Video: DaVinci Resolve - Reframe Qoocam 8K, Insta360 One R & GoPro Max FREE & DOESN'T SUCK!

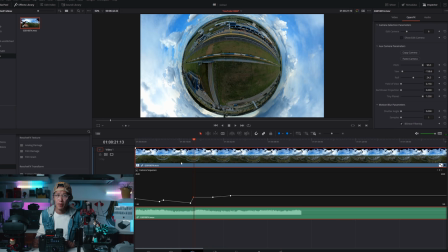The biggest reason why I suggest GoPro FX Reframe plugin instead of editing in your GoPro mobile app or the Insta360 One R mobile app and Final Cut Pro 10 solution is because they are all missing motion blur.
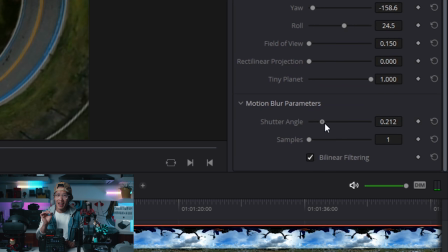If you scroll down here in motion blur, you can add shutter angle and samples to have a realistic motion blur. Let's have 0.5 shutter angles and 15 samples.
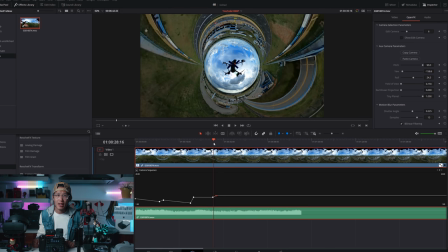Close down the gap between the cameras, we see now the animation looks a lot better and natural.
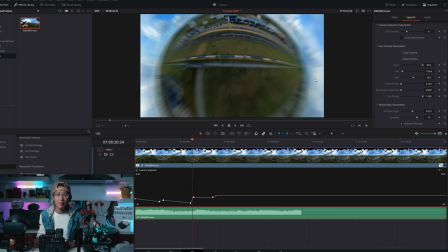If you park your playhead between keyframe, you see the blur. By reducing the samples, you see the blur look less real, but it will make your render much faster.
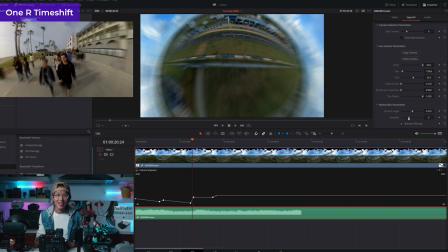So just for reference, the hyperlapse or time shift in the Insta360 One R mobile app motion blur is about 8 samples, so it still look kinda bad.
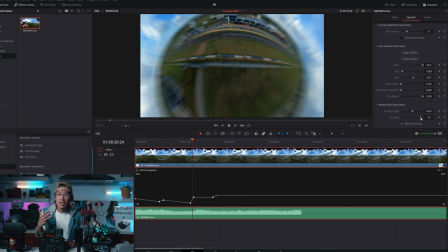In DaVinci Resolve, you can control that and have, let's say,
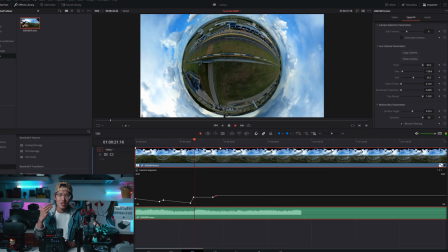20 samples to have really cinematic look, which you cannot do in any mobile app.
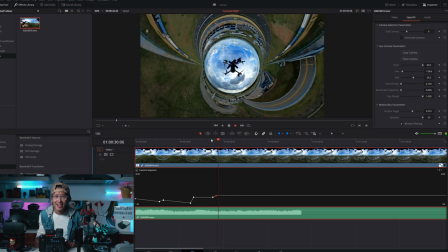Look at that, it just look amazing. Lastly, if you want to make some global change, you can go up to the main camera and change it here.
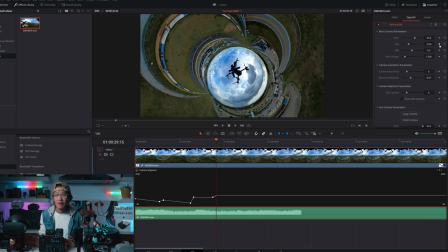Very convenient.
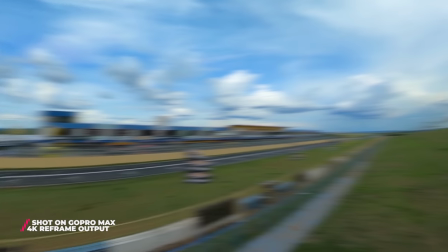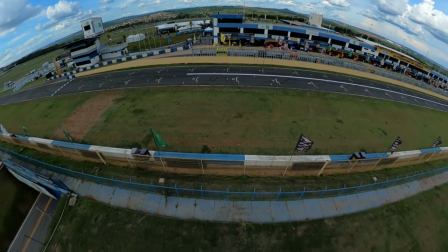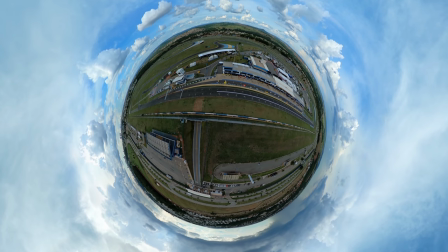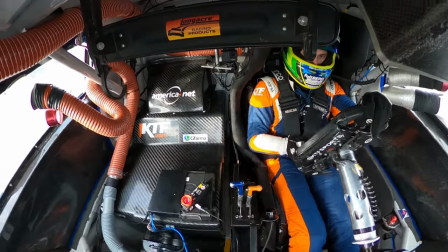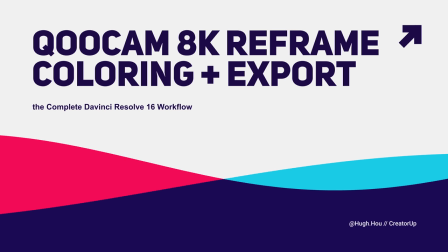Reframe Qoocam 8K. So let's have a different example. Now we want to create an Instagram post with the Qoocam 8K 10-bit ProRes file we just rendered from the Qoocam Studio.
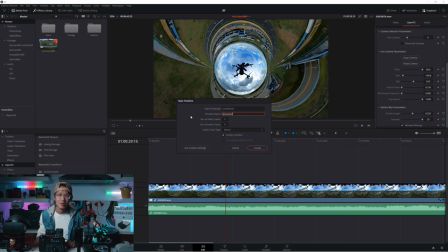Right click on the timeline and create new timeline, choose timeline resolution custom and make sure it is 1080p
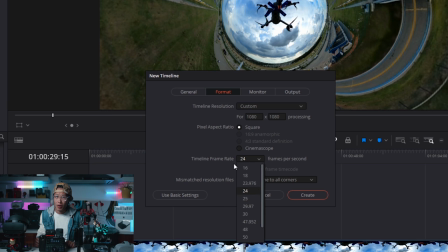by 1080p and use stretch frame to all corners. Qoocam 8K is 30 frames per second, so make sure you set it here as well.
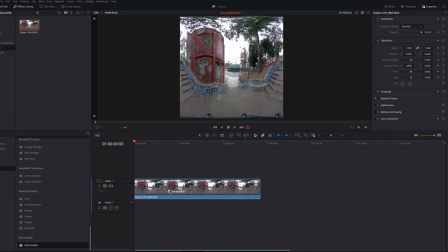Drop in the Qoocam ProRes file, add the Reframe360 plugin.
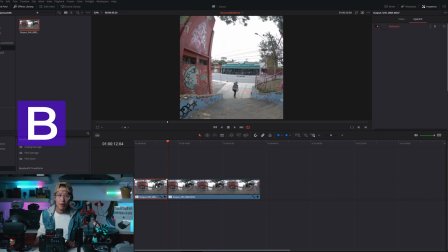Click B to bring up cut to, cut from here, and we want to start the video from here.
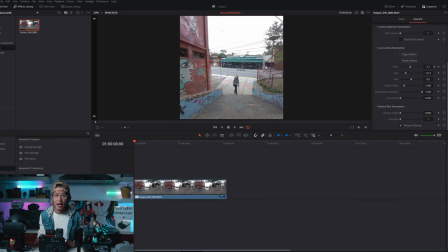Hit A back to selection tool and hit delete to remove the beginning part. Set the first camera like so, copy the camera, create the second camera as a tracking camera of me.
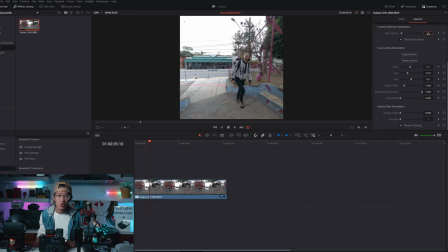When I look at the other side, we want to create camera 3 to show what I'm looking at, which is a wide shot of the wall.
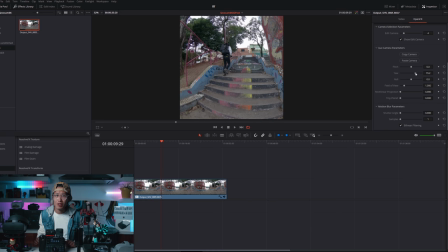Camera 4 will be another track camera shot to follow me up, and then the last camera will be a vertical dolly zoom effects camera. To do that, you bring the field of view all the way to the bottom, bring tiny planet and rectilinear projection all the way to the max, which is 1.
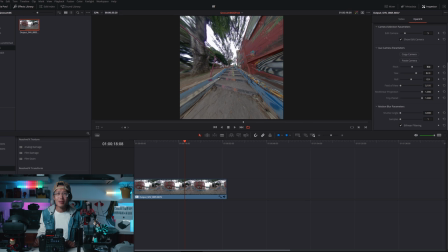You see this perspective zoom effect. Now we assign cameras again using the camera selection parameters.
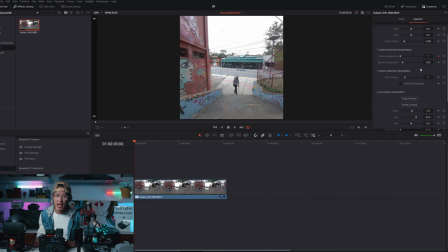Uncheck show edit camera, go to the beginning to insert camera 1, toggle open keyframe grab so we can see the camera,
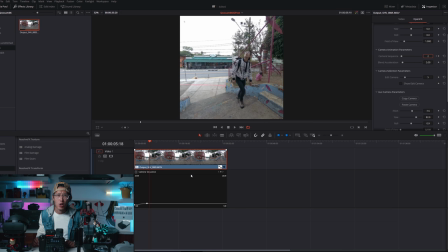insert camera 2 right here, then I look up, then we pan the camera following my glaze.
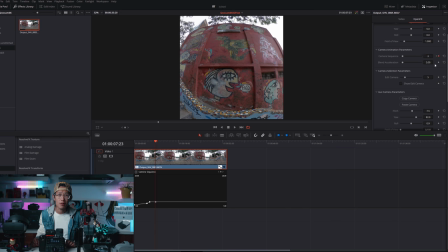Insert camera 3 again to give viewers some time to check out the art, then we insert camera 4 to check me again. Then we end the shot with camera 5 like so. Hit B again to cut out the extra frames.
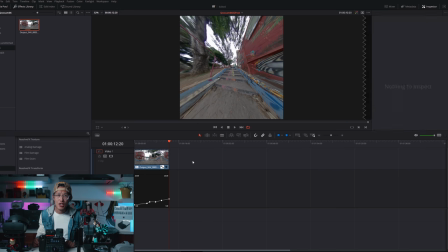Add some blend acceleration and motion blur like so.
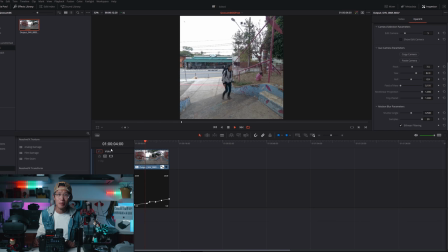As you see, our Qoocam 8K video played smoothly inside DaVinci Resolve.